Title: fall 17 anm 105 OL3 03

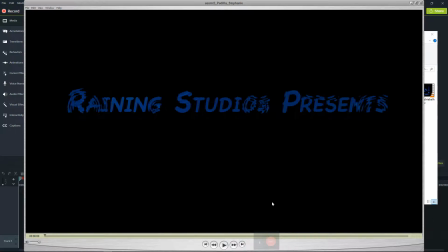0:00 First up is Stephanie.
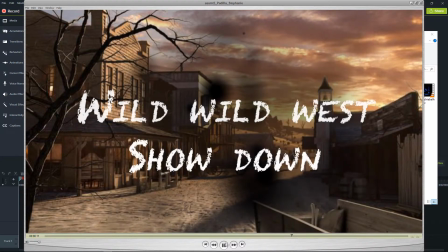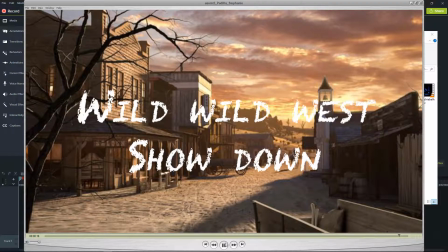Alright, yeah, I mean, you kept it pretty simple and clean.
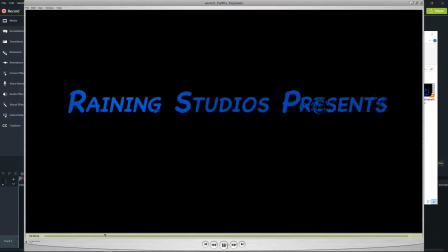0:24 I think the ripple here probably does work better, although I did like the rain falling effect. I thought that was helpful, so.
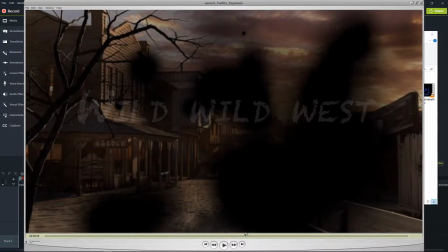0:36 Yeah, and you've got the burn in here, and some lines appearing one at a time.
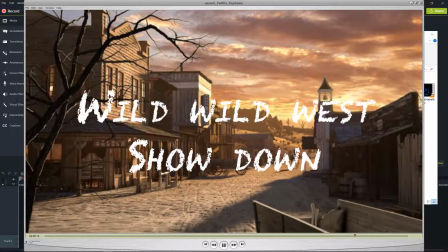0:44 So yeah, I mean, it's pretty simple and clean. I think you might have, you know, done a little bit more with some movement, and definitely you want to add a fade out at the end. But it is clean now, and yeah, it works. Next up is Michael.
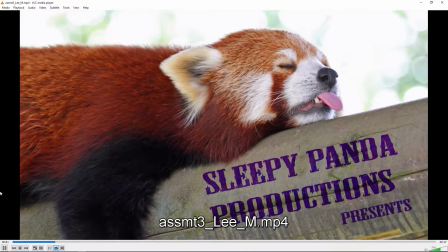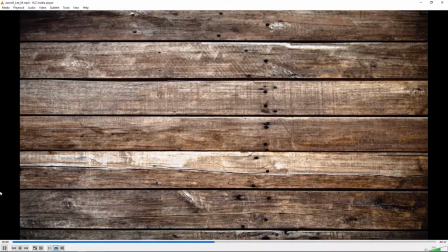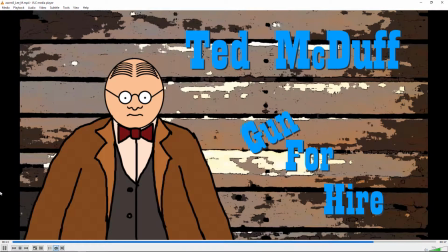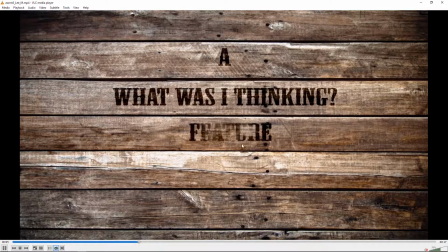1:21 There's a lot of good improvements here. I think the way the text animates on is interesting for both the logo and this title, and I think,
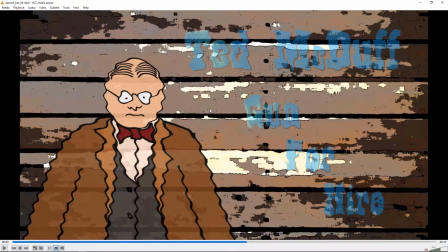1:30 you know you sort of solved a good creative problem where what I talked about the last time was where the cartoon drawing didn't match the photo background but by kind of taking the photo background and sort of cartoonizing it it seemed to solve that pretty well because this looks a little bit
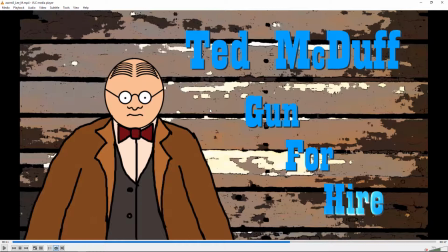1:49 more like a you know a seamless image that way whereas if it was a photo background I would say is less so. So I think that was a good creative solution.
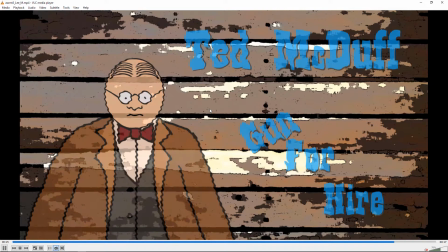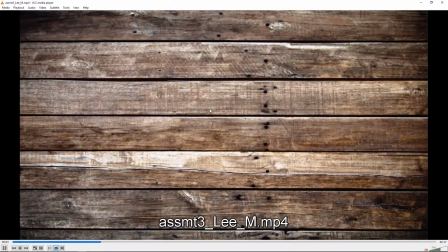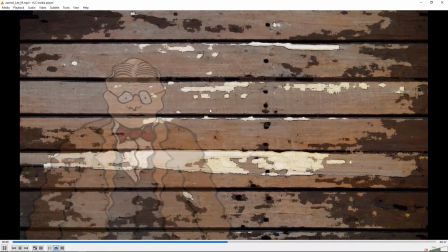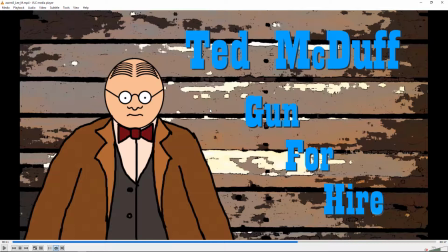2:15 I think you do that sort of wiggle thing to fade it on and I think that's all right but I think I
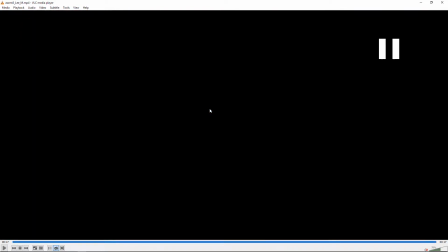2:22 might have just gone for a simple fade out at the end rather than an additional wiggle. But it doesn't matter, you know, not a big deal. It's all look good. Pretty good clean work. Next up is Morgan.
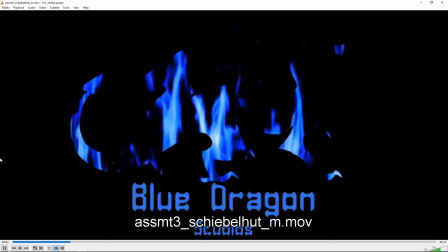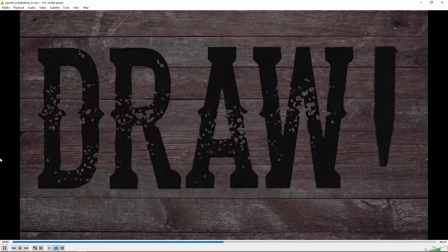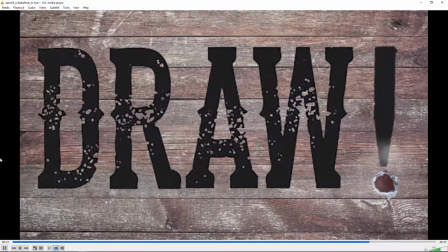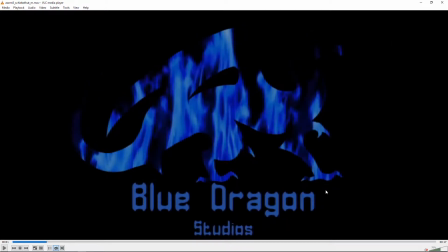2:55 This looks good. I think the fire you chose is definitely looks more like fire.
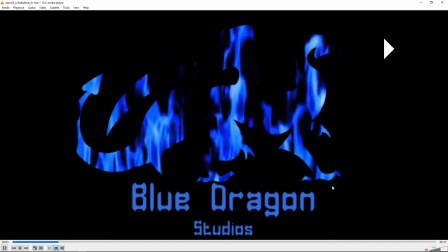3:02 Now I think that we're losing the silhouette of the dragon a little bit because of a lot of the gaps in there.
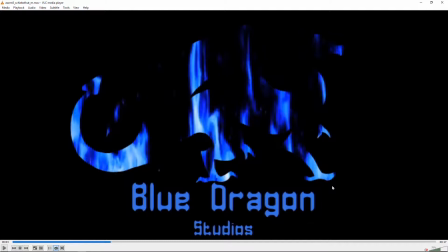3:11 So one thing you can do sometimes is like double up the fire, you know, like duplicate it, offset it in time, you know, scale it a little differently, maybe, maybe, you know, decrease the brightness or make some other adjustments so it,
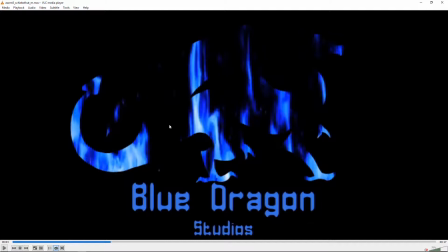3:29 you know, it doesn't look like just one, you know, duplicate of itself, but, and then, then maybe it would fill in some more of these areas because with so much of being black,
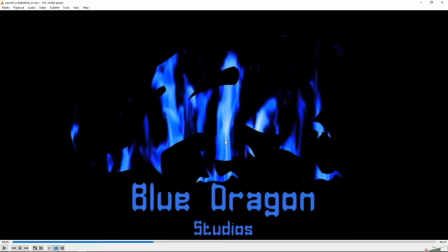3:38 I think we lose the dragon silhouette and I think you need to fill in that background a little more. So yeah, I would probably duplicate that layer, you know, scale it up, blur it, and decrease the brightness, and then kind of you'd still have that movement, but you'd kind of fill in the background a little bit more.
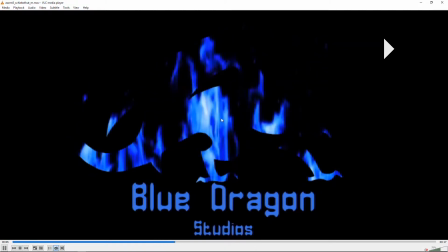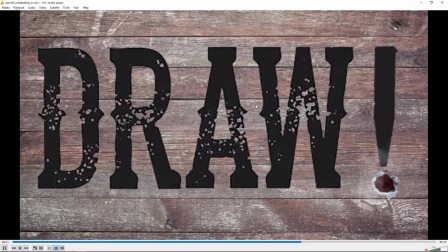4:00 And this worked out great. This looks really good. I think it was good before too, but this was really nice.
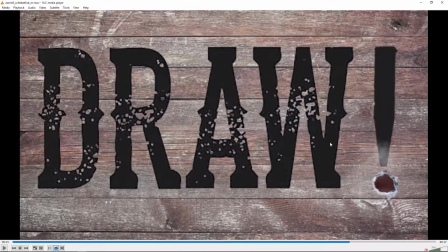4:05 I like that, how that turned out in the smoke it's just right so that looks good.
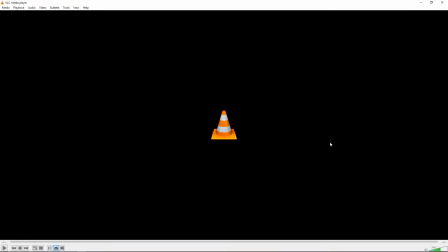4:11 Yeah, nice work. Next up is Tess.
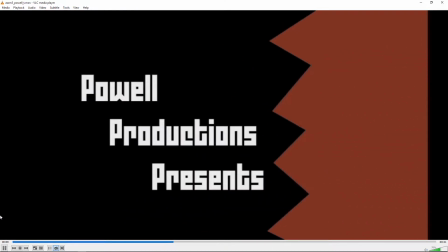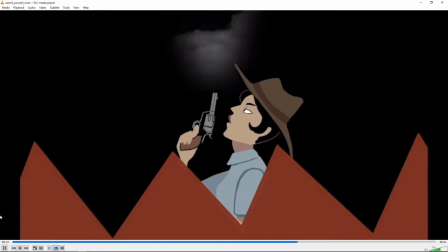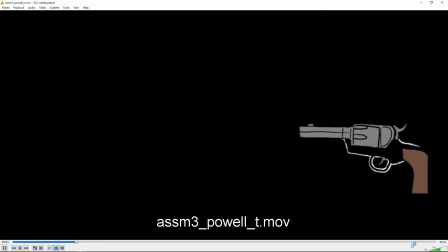4:39 Definitely some improvements here. One thing that occurred to me is that you have the gun kicking back for that first shot but
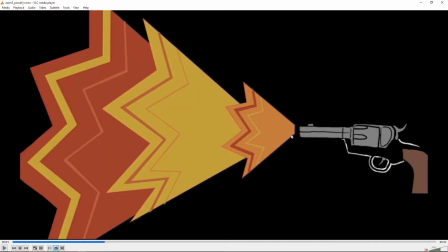4:49 not for the subsequent shots and I might do it one time or each for each of those subsequent shots.
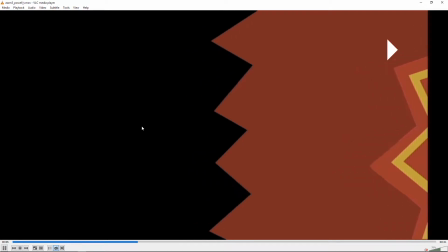4:56 I think this movement's good, but I think I would do an easy ease on the keyframe so the stop isn't so abrupt there.
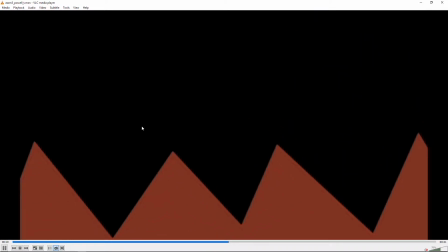5:04 That fade-up's good. That works well. Again, maybe an easy ease there.
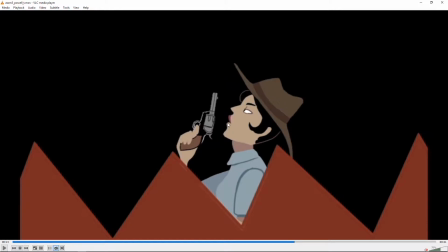5:09 I think the funny thing about this is she appears to be blowing on this part of the gun, but you'd want her to be blowing on the tip more because the aim looks wrong,
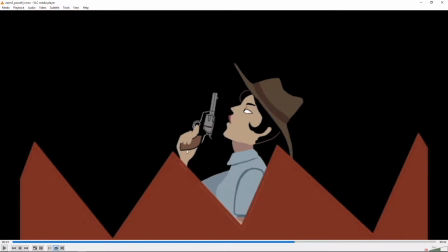5:23 So maybe just kind of either moving her up some or moving the gun in the hand down some or maybe a combination of the two.
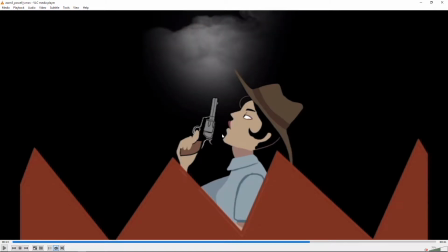5:31 And I think this smoke, I think it's a good smoke. I think it's way too big. I think you need to scale it down a lot.
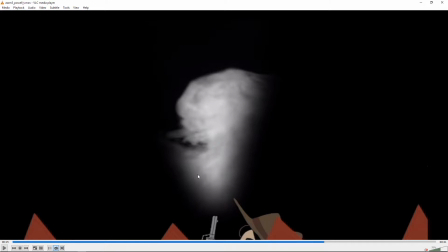5:40 I think I can see that you did the mask there and that could work, but it needs to be way scaled down.
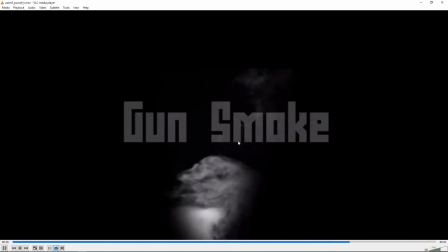5:47 So it's just much too big.
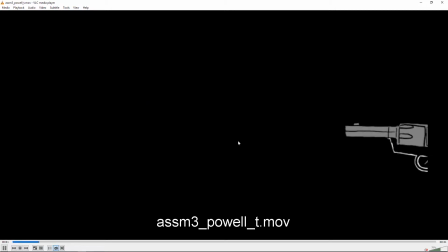5:53 but it was a good smoke but I think it's just too big for the shot so yeah, really great illustrations I think the illustrations are what really makes this thing quite nice and good motion too next up is Jasmine
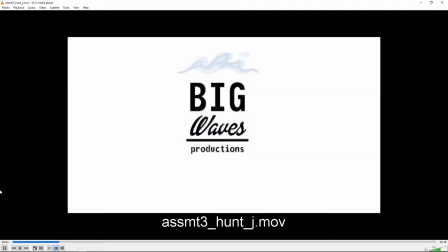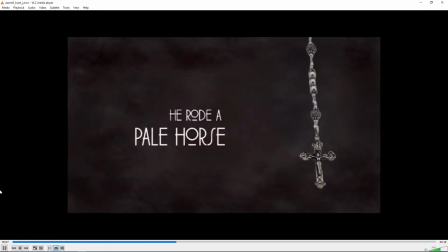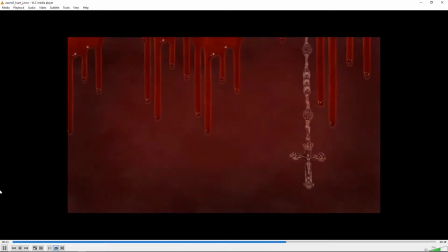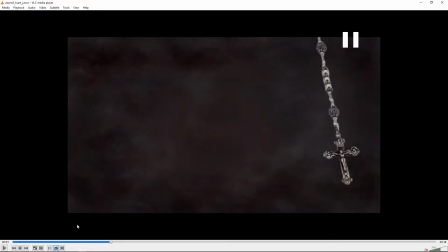6:27 alright so yeah, good logo I'd be interested in seeing if you did a little animation of those waves moving, it could be cool but it's a strong logo I think the movement of this across as an improved,
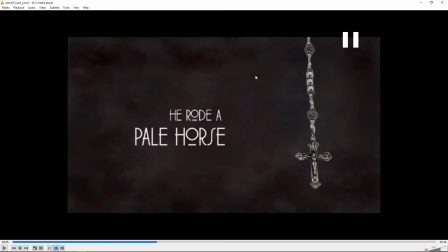6:41 but I think you've got to check your, I'm trying to catch a good frame, example frame of this, there's one. You've got to check your export settings in After Effects, because it looks like you have interlacing turned on, and you need that turned off, and you want progressive turned on, because that's where you get those lines, is from interlacing, which is,
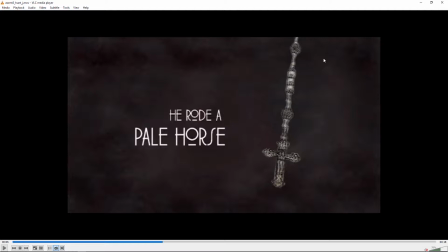7:00 I mean, there's nobody, there's no reason for that anymore, I don't know why they even have, I mean it should be some like buried option at this point, because when do you need interlace these days? It seems like a relic of the past, so I don't know. But yeah, that would look cleaner if you did that.
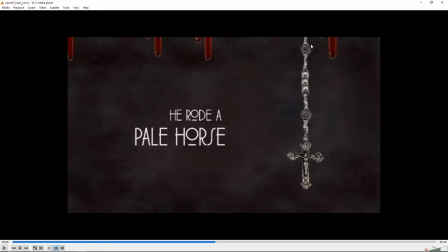7:19 And you know, I thought before that you have the blood dripping down at different rates, and there was more different sizes, and now they all seem to move down exactly the same, which is actually, it's a little bit like a step backward. Like I actually think you had it better in an earlier version because I think that that yeah
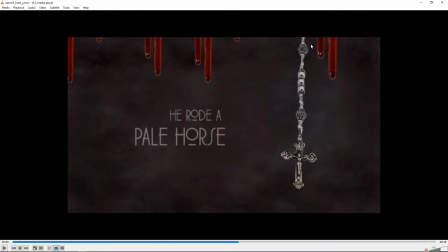7:39 you want you want them moving down at different speeds and and then have them scale differently because right now well maybe they're scaled a little bit differently I guess they are but I think maybe you
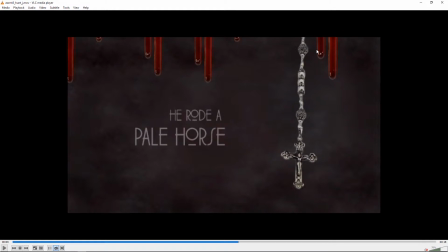7:52 could go further with it yeah they are scaled differently but I think maybe go further with it because it's they're Pretty similar in size. Yeah, and then change the speeds, I think, was also really helping differentiate those.
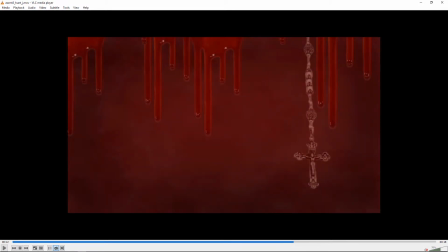8:12 A little weird that the cross is behind the blood.